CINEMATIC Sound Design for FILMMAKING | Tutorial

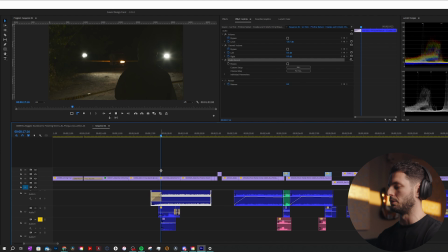[12:26]
It's subtle, but it helps you believe the scene is real. Now, putting it all together as one, this is what it sounds like.
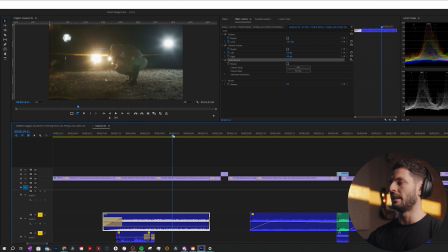[12:37]
What I wanted to do for this next scene, we have this guy who is obviously holding a camera, and then there's a flash right there. So I thought that this flash would kind of kick off this series of flashes that you would see, you know, all the different research they're doing to try to figure out who this killer is.
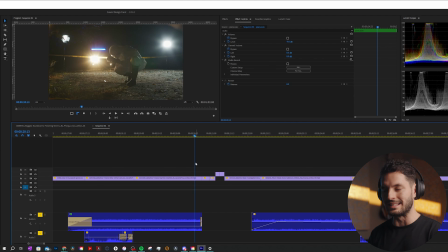[12:57]
And this is where you kind of have to look at your overall edit and see where you could start to get really creative with the sound design.
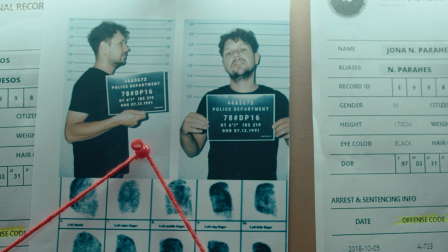[13:04]
And this is what it looks like without the sound effects in there. As you can see, it just feels a little bit flat.
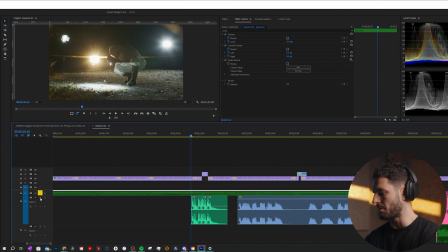[13:11]
But if you add some sound design in there, you have
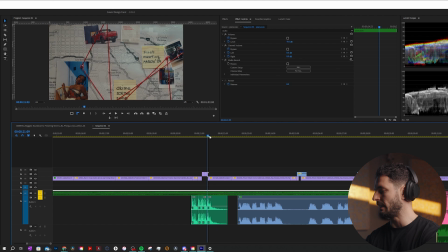[13:16]
click, click, click, click, and then like a chunky shutter kind of sound at the end.
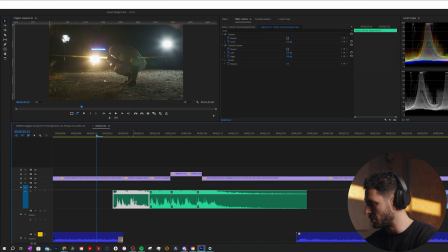[13:22]
So again, listening to it one time, and I'm gonna zoom in for you guys. These are all the different clicks.
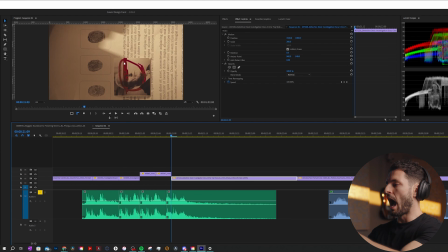[13:28]
1, 2, 3, and then I wanted this one to be the most important one to me. You see this like old white dude with his fingerprints here. It seems like this guy's part of like the bigger picture. So to me, like in my mind, I was thinking to myself, well, this has to be the most significant sound in there. And again, giving purpose and meaning behind your sound design is super important. So again, you have the quick little flashes and then the chunky flash, and let's listen to it a little bit before this happens.
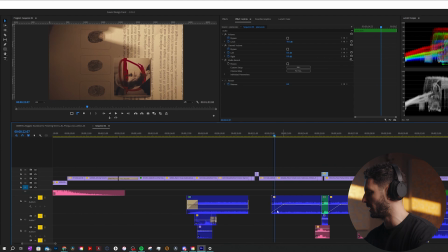[14:01]
Now, going into this next section here, it looks like he's in this sort of cell
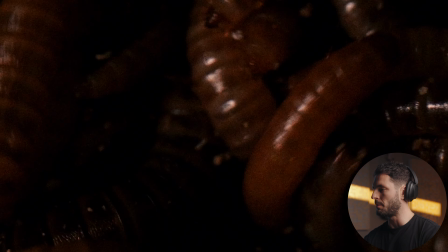[14:07]
he's looking at himself in the mirror, really creepy. And then I thought it'd be cool to kind of cut to a scene where it showed worms.
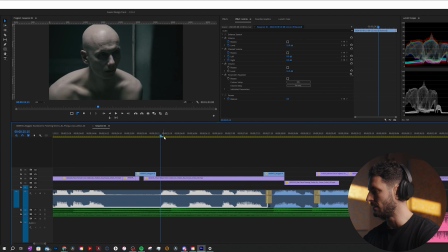[14:15]
So if we have this worm scene back into this scene where he's looking at himself again, and then we do it again right here, I thought it'd be cool to add a little glitch effect. Now, this is important because you want the sound to also play into the role of this dude's crazy, and also the quick cut of him looking at himself into the worms. It needs to feel weird, it needs to feel creepy. I thought that was a pretty awesome sound. And then I wanted a little sound design for the worms, and I added these two little sounds right here. Now, if we put all of this together, the glitch and the sounds of the worms together,
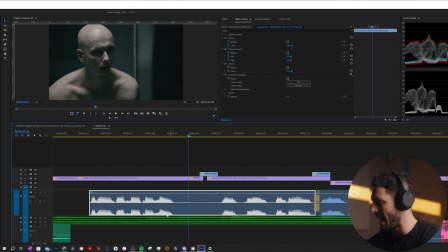[14:57]
So now let's add everything back in there.
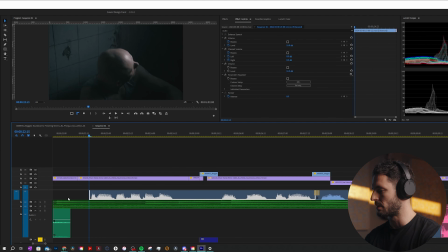[15:00]
This little voiceover I found, which, by the way, this voiceover right here is Charles Manson.
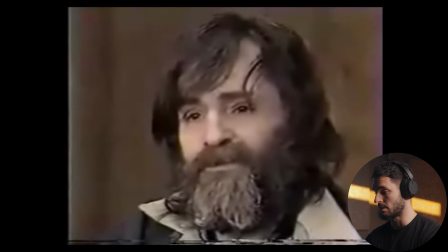[15:07]
And creepy dude. Listen to this whole interview. Super creepy.
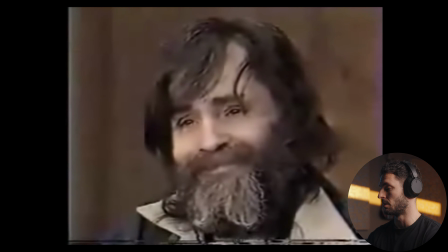[15:12]
Don't recommend listening to it. Gave me the creeps.
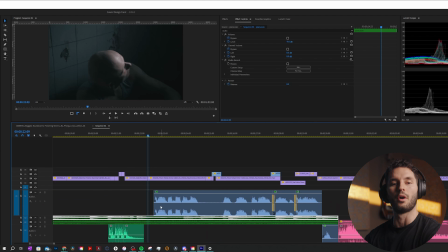[15:15]
But taking a look at this scene right here with everything involved, all the sound into this scene, this is what it sounded like.
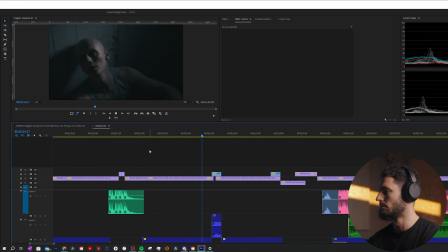[15:23] Put me in a dark, solitary cell. And to you, that's the end.
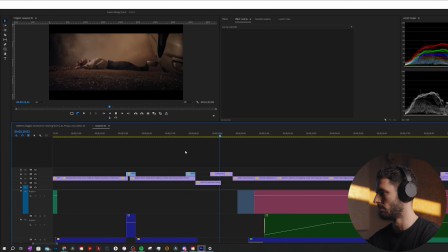[15:29] To me, there's a world in that. I'm free.
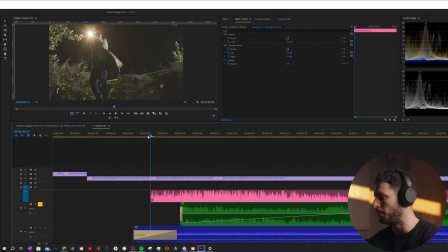[15:32]
Now, if you notice, the music doesn't start right on the beat or right on this scene of this guy going through the woods.
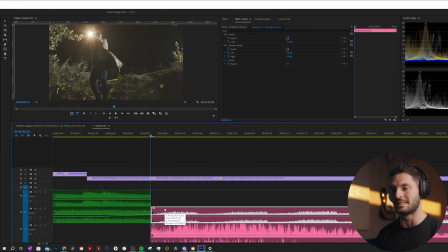[15:40]
Instead, I have it kind of rise up. I thought it would be more intense and creepier if we had all the music stop for a second and we had just a moment of this hit and this other pulsing sound right here.
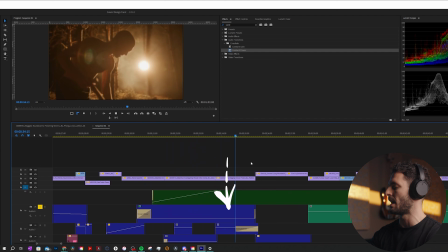Now, the other thing that helps push this scene forward is the fact that we want to hear the atmosphere of where this guy is going.
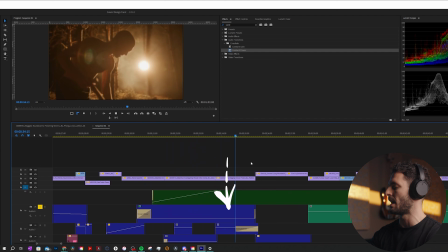[16:08]
So we want to feel like it's nighttime, and this night atmosphere sound goes all the way into where this bald guy is laying face down. The other things that we added here was our guy walking through the forest.
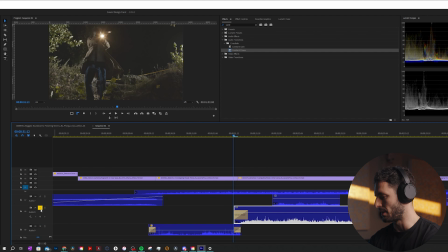[16:21]
You also have these tree branches right here, which sounds like this. You know, it puts you right there.
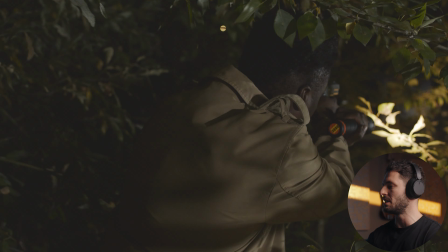[16:28]
It puts you in the moment of he's walking through these tree branches. You see this branch right here come sort of at the camera.